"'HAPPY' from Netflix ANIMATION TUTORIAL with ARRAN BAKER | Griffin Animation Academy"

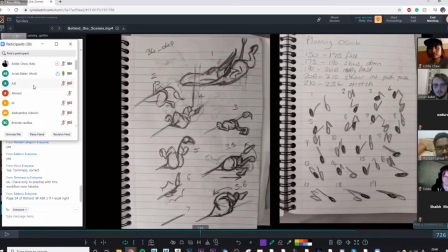16:06 And so I did these poses where like I really pushed like the line of action in his body, so you can see. Hold on, let me just make that a bit thicker.
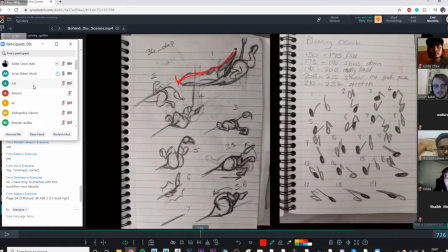16:21 So like, still not thick enough. There you go. So you can really see how I was like pushing, like almost a simple shape. That's what I was trying to say about graphic shapes. Like I've really simplified it into one form,
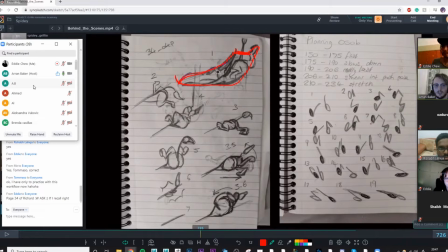16:34 and then I've tried to sculpt different parts of his body that still keep him like connected in his anatomy, but can still create this simple shape. And then like I had these ideas where like as he squeezes, his like tail clenches into like a zigzag, so then he's like squeezing,
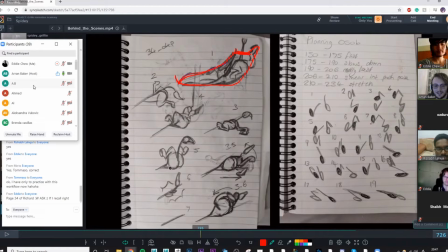16:54 and then like his butt kind of gets bigger and it inflates as he goes to suck in. So like this is the anticipation pose, and like his tail comes up, and I thought it's just funny, and it was actually really cool because they ended up like editing some music to it,
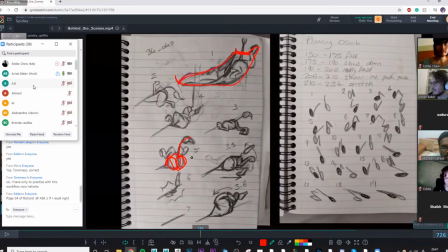17:10 so you can hear this like whoop, whoop, whoop, whoop, kind of sound, which is really fun. And then here, I just wanted to put this section here because I am a massive fan of Tom and Jerry,
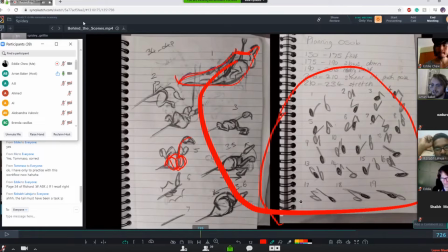17:24 and I grew up with it as a kid, and I just felt like this is a great opportunity to add in some Tom and Jerry kind of style. And so I found this really cool reference. There's a shot in Tom and Jerry with, I mean, they do it all the time, but there's one particular shot that I liked of Tom where he goes to run and his legs just scramble before he goes.
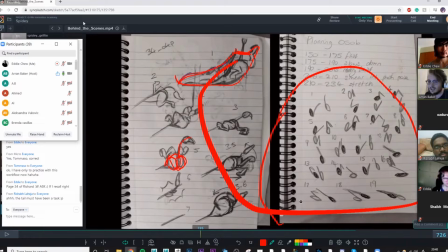17:42 And so I took those frames, literally just copied them, and I said, okay, so that leg's here, this limb's here, and that gave me a rough idea of where like the timing's going to be as they scramble, because timing in like really cartoony, like those kind of moments, it's like every frame counts.
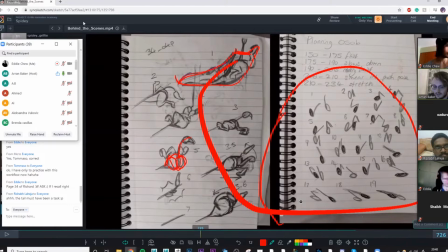18:01 And so I thought it was really important. So this is the final shot.
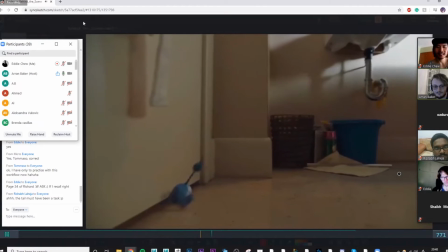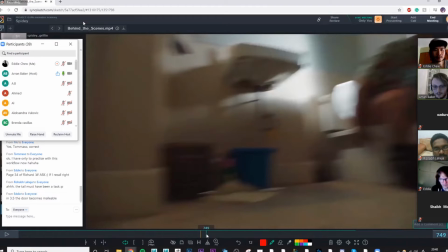18:11 It was really fun to do. So I'll just frame by frame that. I'll say in the sound off.
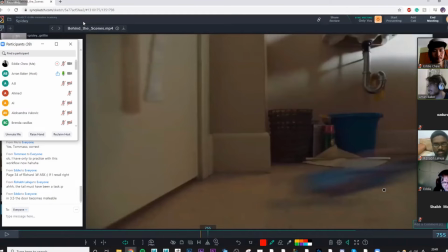18:18 So you can see, unfortunately, they motion blurred the heck out of it. So you can't see all those beautiful graphic shapes that I made, but it's there, I promise you. So as he comes in, there's this one frame. I'll try and draw over the top of it because I know how the pose was.
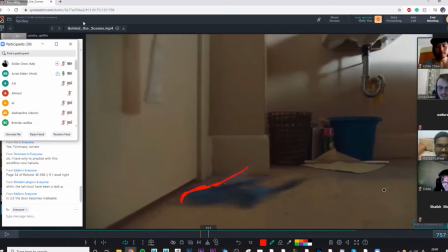18:36 So like essentially, you know, his horn was here, his ears were back here, this is his head, then like there was one leg around here, tail's back here, and then there was one arm kind of around here.
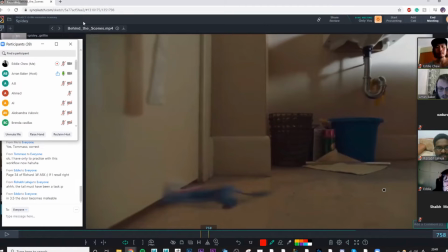18:51 So he's squeezing. And then in this frame, the head's already straight away, it's under the door now. His horn's still kind of like sucking in, his ears are still sucking in. And then I've really stretched the volume in his body, so now his hips are here.
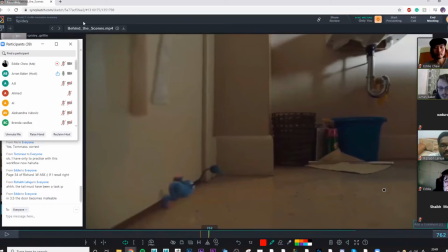19:06 And then you can see now where like I tried to really scale his butt cheeks. And then he's got his tail. And this is where it starts to go slightly more into like the Tom and Jerry like legs, where you can see now they got this timing.
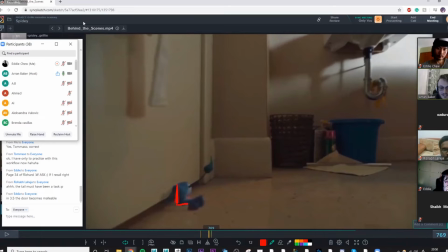19:24 I was really exaggerating the hoofs. So like, even though they're not particularly like beautiful shapes in motion, because it's so fast, you more feel it than you see it.
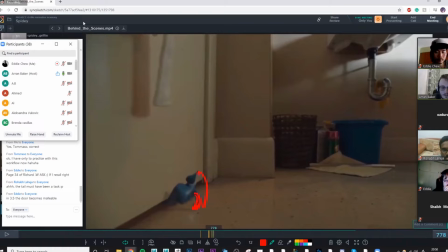19:41 So you can see how like I'm creating these curves. So it's like everything's flowing in this direction to create this like scrambling effect. It's like I've almost broken the foot back on itself here.
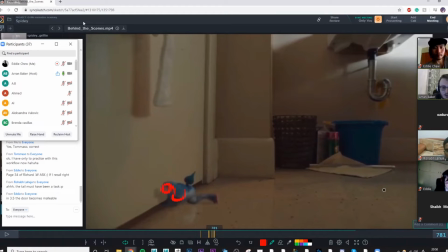19:56 And then again, now it's completely broken, but this is what I mean by like breaking smart. So if you can create a shape that just reads and it flows within that motion, then sometimes it's okay to break the rate. But you have to be very aware and conscious about how you do it.
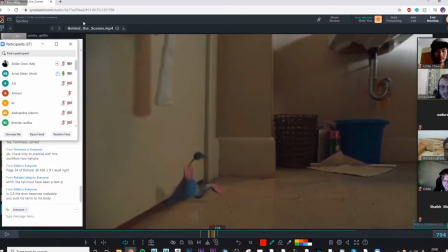20:16 So you can see there, that was kind of the anticipation pose where I like inflated his butt and his tail's coming up. His legs are sucking in.
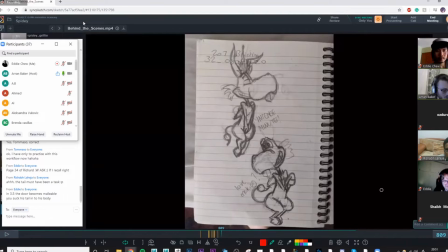20:30 And then we've got some slightly more subtle stuff as well. So this is, I wanted to show this one because I wanted to give credit to, I can't remember what his surname is now, but Tim, our 2D animator, who was for the overlays, did some really nice performance stuff here.
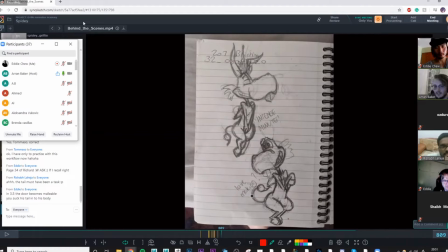20:49 And so you can see how I've adapted his poses into something that I felt was slightly more appealing to his design. But they're very close, like all the performance is still very similar. So I'll show you that.
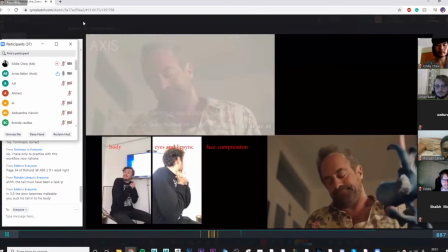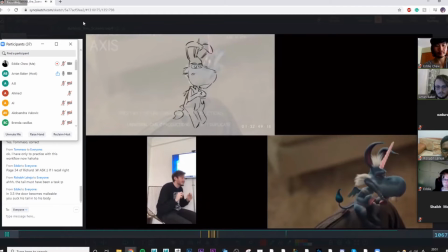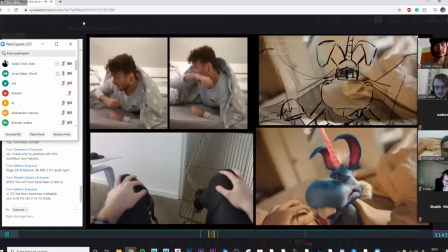21:16 Sorry.
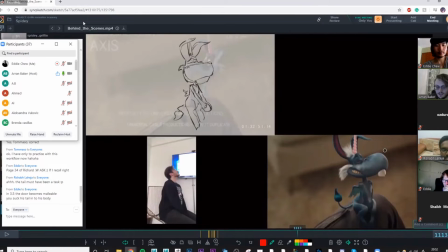21:18 So you can see there how like I tried to create these really nice like graphic shapes in his body. Let's try and draw over that. So like trying to simplify, like I say, like these
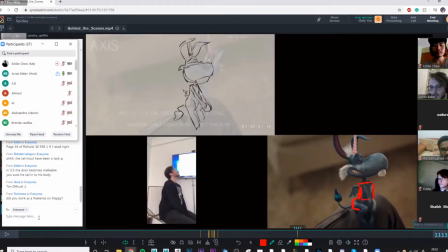21:37 square shape here, then he goes into like a thicker hip, and that flows into his legs. And then keeping like a clean silhouette for his neck, and just trying to simplify his form as much as possible.
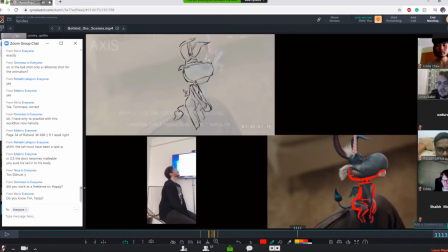21:53 And it was like, because if you think about his nose could quite simply be a round blob, and I felt like you could change that form just by favoring one side.
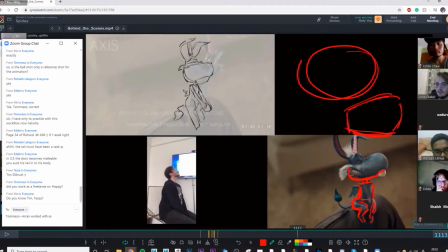22:06 So from like a 3/4 angle, if you favored it so that one side was slightly thinner, it just made something more appealing. So let's just get rid of this. This is kind of what I'm thinking about in terms of posing.
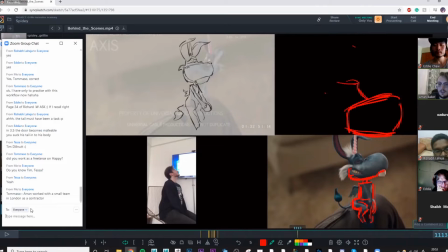22:24 So then like, you know, I could have a slightly more 3/4, then you got a corner of his mouth. And then like a teeth thing. He's got his eyes on top. Some brows in there.
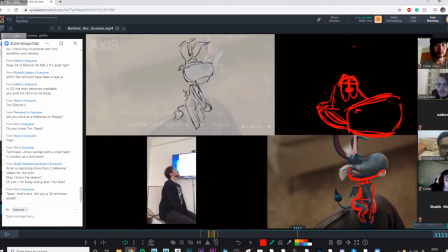22:40 And then like something like this with these little nostrils. And then like you can add his teeth in there. There's something like that felt more appealing than if I were to like just have a round thing, which is what came in by default.
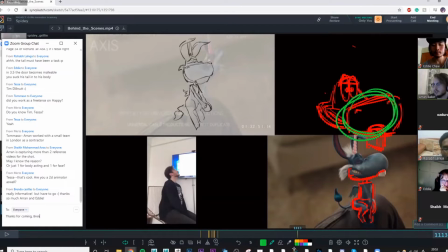22:56 So it's trying to construct shapes that kind of just guide the eye, and it makes it more appealing and flows in a direction.
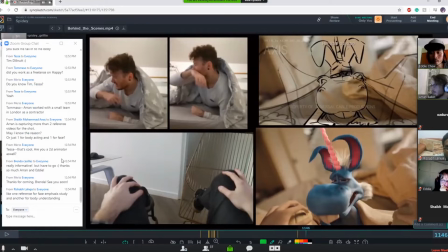23:05 This shot was very fun as well. Sorry, you were going to say something, Eddie? Yes, actually. I was just going to read a question, so sure. Glad you caught that. Shaik asks, Arran is capturing more than 2 reference videos for the shot.
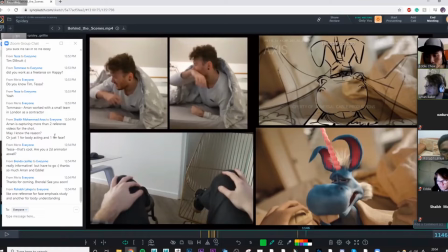23:23 May I know the reason? Or just one for the body acting and one for the face? In your previous shot. Exactly. So basically, I do tend to do this quite often.
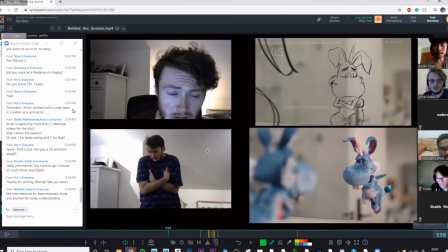23:38 I'm guessing he's referring to us, or he or she was trying to refer to this shot, where basically I would do my first pass. I would just do with the body, like I would act with the body, and I'm not focusing on my face.
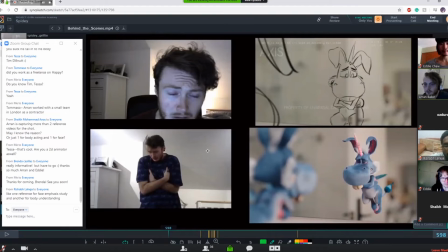23:53 And the reason I do that is because you should be able to sell an emotion through the body without having to see someone's face as being upset or happy or whatever. And so the first thing I'll do is I'll do a pass on like body language and making sure that reads.
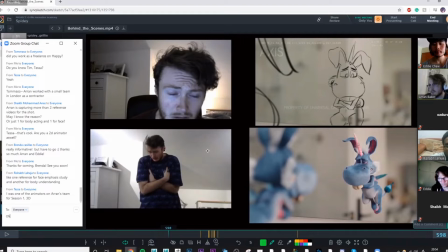24:10 And after that, I sometimes, it depends on the shot and what it requires.